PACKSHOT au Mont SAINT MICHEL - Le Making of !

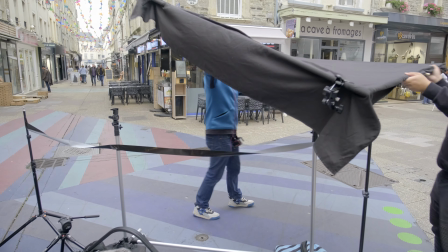[4:08]
C'est vraiment très intéressant, merci Neewer pour ce produit parce que c'est très abordable et puis c'est quali quoi, franchement je le maltraite pas mal celui-là donc...
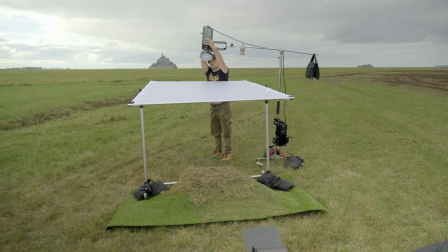[4:17]
Et ça va nous permettre en fait de placer la Nanlite 720B au-dessus, en top,
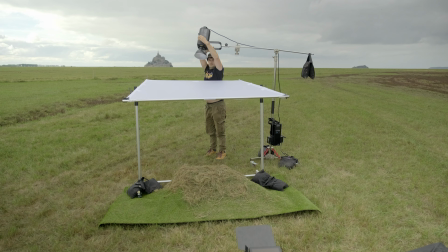[4:23]
un tout petit peu en arrière, pas pour motiver le soleil, j'ai pas besoin de motiver le soleil puisqu'il sera vraiment,
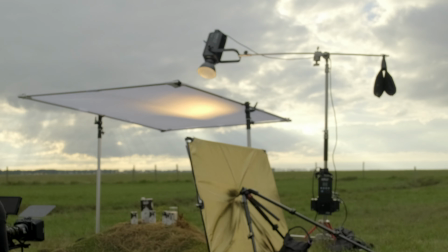[4:28]
vraiment là, j'ai besoin juste de réchauffer un petit peu là où tous les produits sont posés, sur cette herbe. qui devait être un peu réchauffé, qui n'était pas éclairé par le soleil puisque les produits pouvaient faire de l'ombre, cacher un petit peu, donc je suis venu en top.
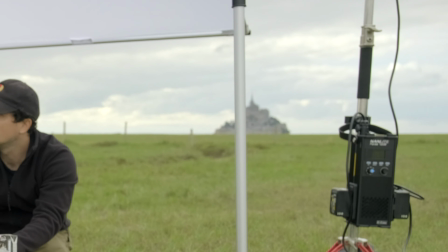[4:45]
Quand on met la Nine Light sur batterie avec deux Velox de chaque côté, eh ben, elle peut fonctionner qu'à 40% de sa puissance maximum.
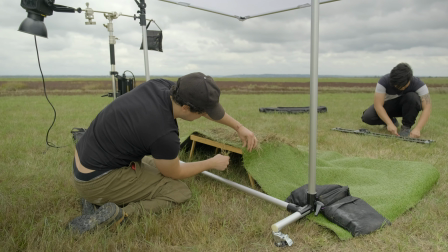[4:52]
Ensuite, pour créer ce petit tertre, on va dire, c'est tout simplement un plateau Ikea.
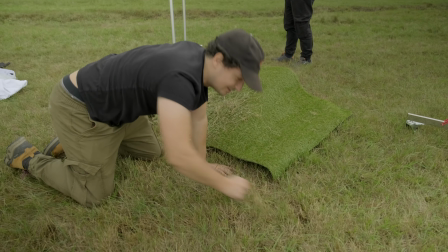[4:59]
Et du coup, j'ai tout simplement posé de la fausse herbe dessus, de l'herbe synthétique, pour avoir juste un fond vert, et ensuite on coupe de l'herbe sur place et on la met dessus.
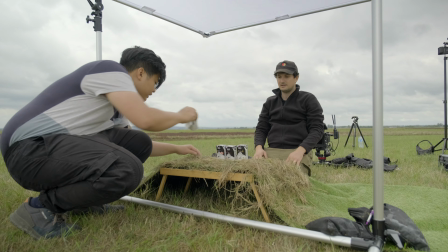[5:08]
Bref, tout ça pour vous dire qu'on a commencé à installer, il était 14h30 et il faisait gris et il a même un tout petit peu plu, il y a eu de la bruine. Oh là là là là, cette galère, mais j'y croyais. Et faut y croire, faut être patient, faut être persévérant, faut y croire.
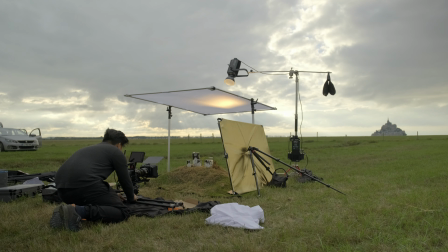[5:21]
Et on voyait des trous de percée de lumière sur le Mont Saint-Michel qui arrivaient, il y avait pas mal de vent, et on s'est dit mais c'est sûr qu'à 18h30, la vie, elle va nous offrir ça, quoi. Tellement on y met d'efforts, et tellement on adore ce qu'on fait, et tellement c'est bien.
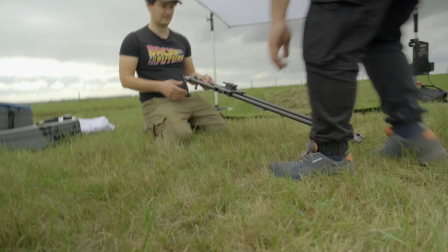[5:38]
Et parfait, quoi. On a eu pile ce qu'on voulait. Maintenant, au niveau du matos que j'ai installé, j'ai posé la RED sur un slider YC Onion de 100 cm.
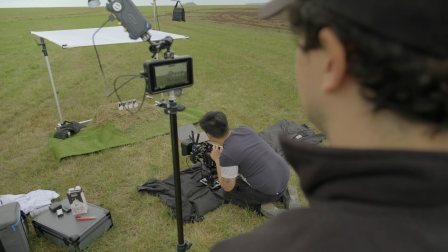[5:47]
Il fallait mettre un drap noir, parce que sinon l'herbe se coinçait entre le slider, et donc il n'y avait pas de mouvement fluide.
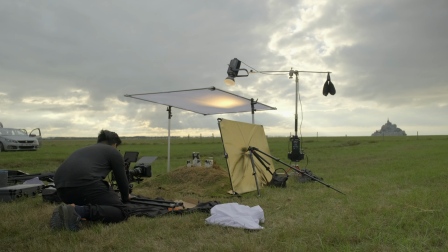[5:52]
Donc ça, il fallait beaucoup d'entraînement pour avoir une scène très fluide. De gauche à droite.
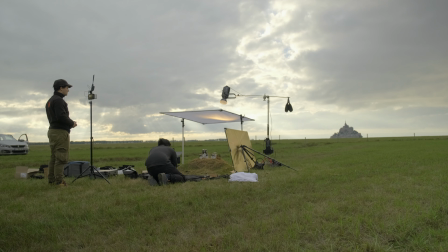[5:57]
Pourquoi ? Je sais pas si vous savez, moi je le savais pas, c'est Guillaume qui m'a dit ça la dernière fois.
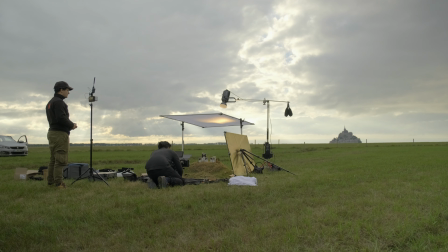[6:02]
Et en fait c'est très logique, quand on va de gauche à droite, on va vers le futur, quand on va de droite à gauche, on va vers le passé.
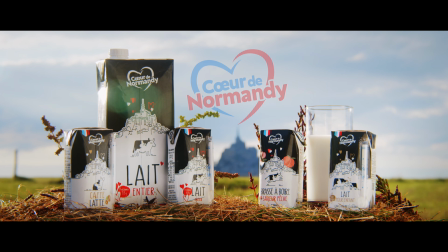[6:07]
Pff, c'est vrai que ça, j'avais pas du tout mis mon attention là-dessus, et c'est vrai que ce mouvement de gauche à droite, on revient le futur, surtout que vous avez vu la prod, il y a un flashback dans le passé,
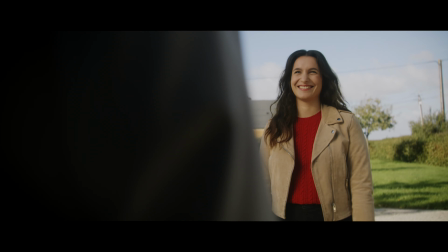[6:16]
où on va de droite à gauche, en scooter on va de droite à gauche, pour le passé, la transition fondue au noir, on passe de droite à gauche, puis on revient pour le futur,
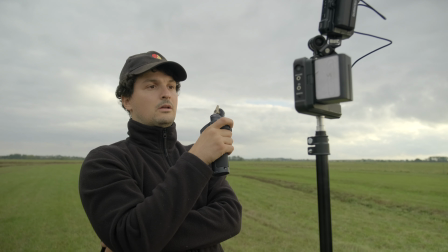[6:24]
de gauche à droite, etc. Pour cet entraînement, il fallait forcément un retour vidéo, parce que Guilin était le cadreur dessus,
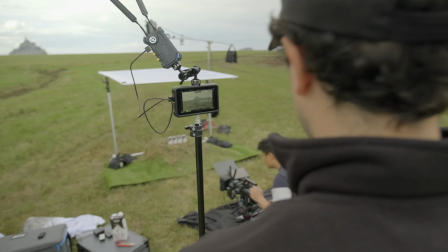[6:31]
et moi j'avais besoin d'un retour vidéo, on peut pas être à deux sur l'écran, on se gêne, on se pousse, on voit pas bien, j'ai besoin d'avoir du recul, et puis moi je suis comme vous pouvez voir,
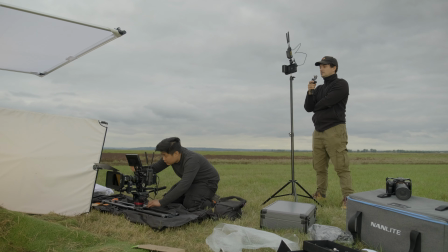[6:39]
je suis avec le Tilta Nucleus M qui me permet de faire le focus, et ça c'est grâce à Hollyland, c'est grâce au Cosmo C1 de Hollyland, le transmetteur vidéo qui est fantastique.
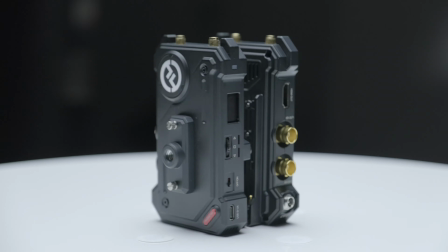[6:50]
Il est optimisé pour le SDI, donc avec des câbles SDI vous pouvez vraiment avoir très très peu de latence et gérer la mise au point.
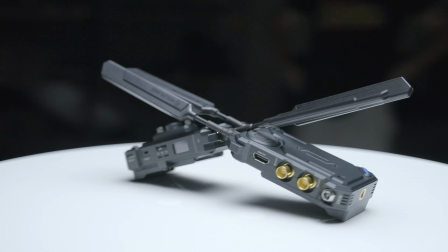[6:58]
Si vous utilisez le Cosmo C1 avec du HDMI, il va y avoir une latence, vous ne pourrez pas faire la mise au point, la latence est trop grande.
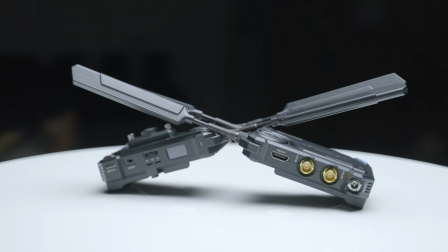[7:03]
Donc c'est vraiment à utiliser avec du SDI, et pour 900€, un transmetteur vidéo comme ça, c'est quali.
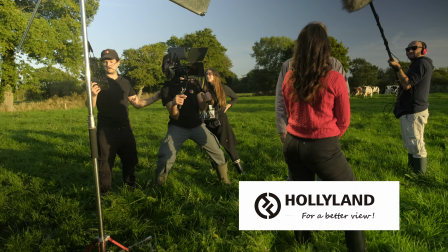[7:09]
Maintenant j'utilise tout le temps, quoi. Clairement, je m'en sépare plus et je veux que avoir mon retour vidéo.
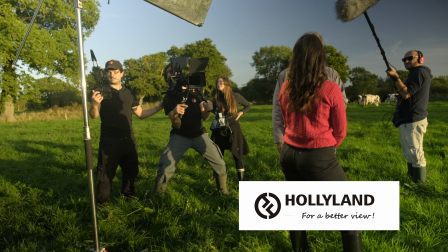[7:14]
Et puis comme j'ai lâché la caméra pour laisser Guilin ou Lucas en tant que cadreur, et moi gérer uniquement les acteurs pour me concentrer sur les acteurs.
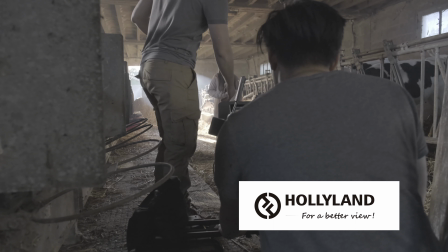[7:21]
Comme je joue aussi le rôle de technicien, parfois je vais à 10-15 mètres, j'ai mon retour, je fais attends, bouge ça, tac, si je mets ça, regarde.
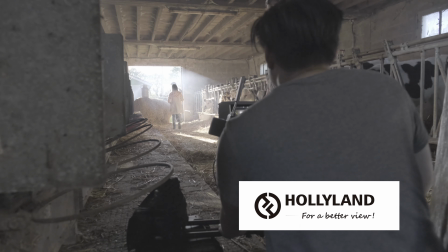[7:27]
C'est génial d'avoir le retour, quoi. Merci Hollyland de sponsoriser cette vidéo, et je suis content de bosser avec vous, et j'espère continuer, parce que c'est vraiment top ce que vous faites.
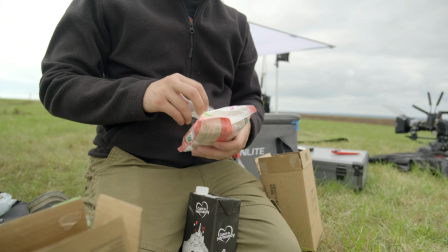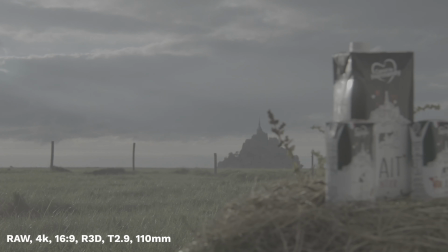[7:42]
Le positionnement des produits, c'est très important, vous voyez qu'il y a quand même une harmonie, et vous voyez qu'au niveau de la compo, c'est très dur,
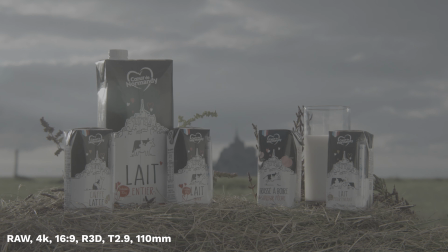[7:48]
parce qu'il y a 5 produits, dont une grosse brique de lait qui n'a pas du tout la même taille et la même largeur que les petites briquettes de 200ml, qui est le produit principal. Et ça, c'était dur, parce qu'il fallait trouver justement la bonne composition, donc on a compensé avec un verre de lait.
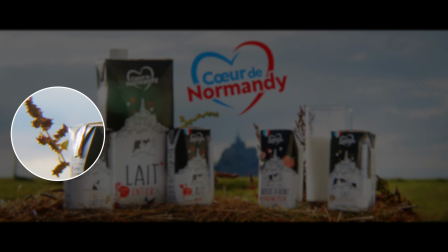[8:03]
Heureusement qu'il faut le prévoir, ça. On a pris des fleurs locales, et c'est bien parce que c'était rouge, et j'aimais bien ce rouge, comme ça j'avais le rouge vert bleu. Et ce rouge rappelait aussi le cœur de Normandie, et le rouge en plus de la Chine. Enfin, c'est vraiment génial, quoi, d'avoir trouvé ces fleurs, ça c'était pas prévu, c'était assez spontané. C'était donc une question de trouver le bon équilibre dans la composition.
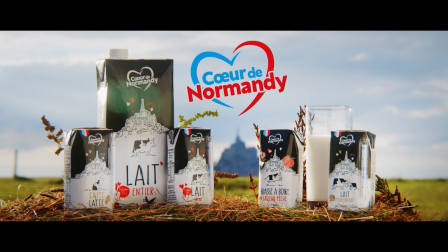[8:22]
C'est important aussi d'avoir des fleurs, comme je vous disais, de la verdure, pour combler les vides qu'il pourrait y avoir.
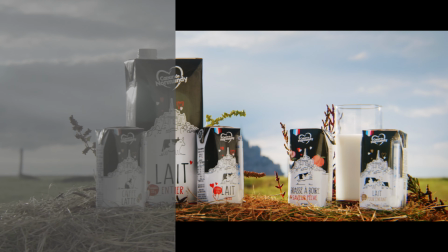[8:28]
Et puis le Mont Saint-Michel à cadrer au milieu, ça c'est clair que c'est...
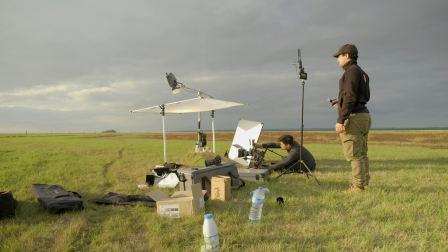[8:33]
On est là pour ça, quoi, pour avoir le Mont Saint-Michel dans le fond.
Fumez. Arrête la fumée, tu rec. Attends. 3, 2, 1...
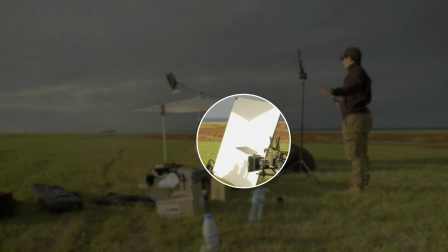[8:48]
Vous voyez que du coup on a mis un réflecteur blanc pour pouvoir déboucher les ombres que provoque forcément la lumière en bac.
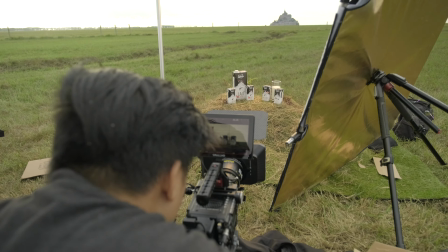[8:54]
On prend le réflecteur, on le pose devant, on calcule bien l'angle pour déboucher les produits et pour qu'ils soient beaucoup mieux éclairés. En post-prod, il y a beaucoup de choses à faire aussi, mais ça, on le verra. Tout ce qui est colorimétrie, tout ce qui est masque, tout ce qui est correction colorimétrique, etc. sur du packshot, on le verra dans ma prochaine formation sur la colorimétrie. Il y en a beaucoup qui me demandent sur Instagram. Si vous me suivez pas sur Instagram, venez avec grand plaisir. Venez papoter, je mets plein de stories, je mets plein de breakdowns de tout ce qui est setup direction au niveau de la direction photo. Et puis commence le retour. Commence à faire nuit.
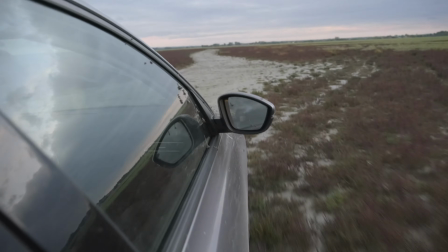[9:30]
Il y a énormément de crevasses, je sais pas si vous êtes déjà allé au Mont-Saint-Michel, mais il y a énormément de petites rivières, de crevasses, etc. Donc on slalome parmi les champs, et là on commence à s'embourber dans un mélange de boue et de bouse devant l'entrée des vaches. On pensait que c'était solide, ça se voyait que c'était solide, on avait même tâté, et en fait le poids de la voiture a tout fait craquer, et c'était que de la bouse et de la boue. J'ai commencé à patiner, on se regarde avec Lucas. Oh non.
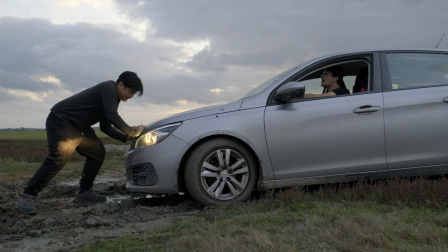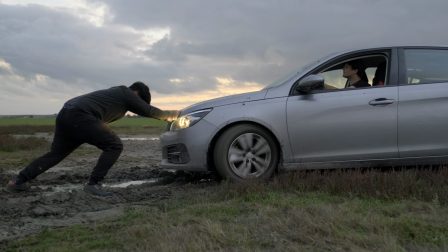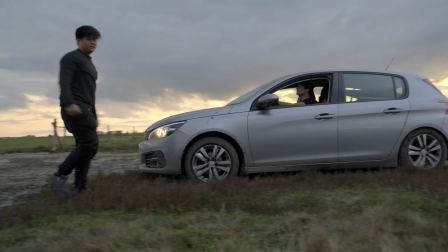[10:04] Let's go!
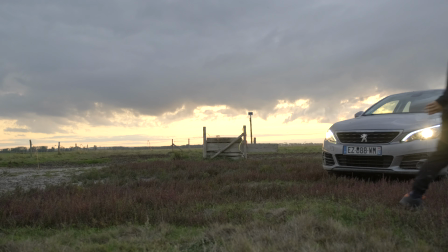Mais tellement drôle, quoi! Tout ça pour 8 secondes, 7 secondes de pack shot produit.
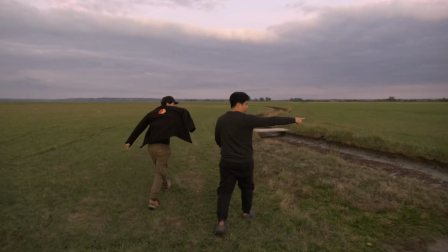[10:18] Ça va, c'est la montée, hein? Ouais, c'est vraiment juste là. Voilà,
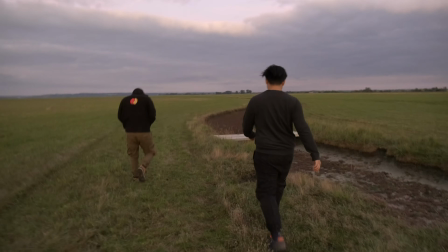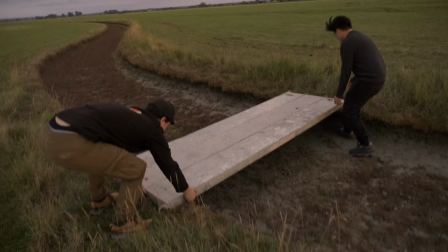[10:27] ouais. Allez, les gars, je suis tout cœur avec vous. Ah, oh, mais la voiture, ouais, si, c'est pour que la voiture passe.
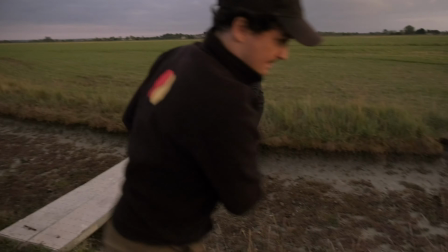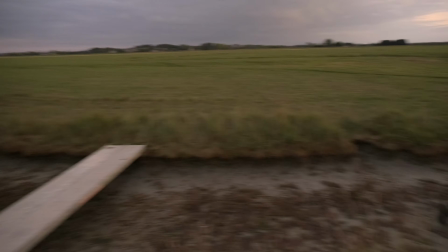[10:39] On en mettra après.
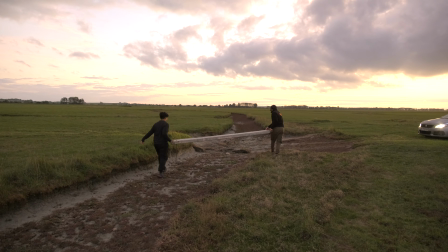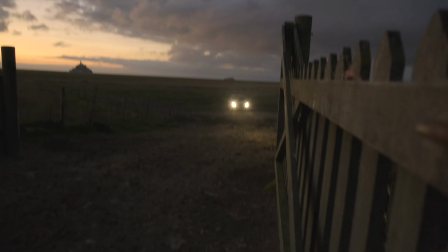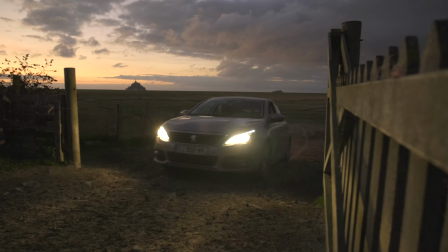[10:50] Ok. Non, c'est bon, easy. Easy. Easy.
Tout le reste de making of de la pub Cœur de Normandie sera disponible dans ma prochaine formation, encore une fois. Je ne la mettrai pas sur YouTube. Tout ça, c'est pour vous enseigner vraiment beaucoup plus loin, pour faire de vous des pour passer de vidéaste à cinéaste. En tout cas, j'espère que cette vidéo vous a plu, qu'elle vous a permis de vous améliorer, d'apprendre des trucs. Si c'est le cas, merci de me le dire. Et puis, je vous dis à très bientôt dans une prochaine vidéo. Prenez soin de vous. Je vous aime très fort. Bye bye. Ça y est.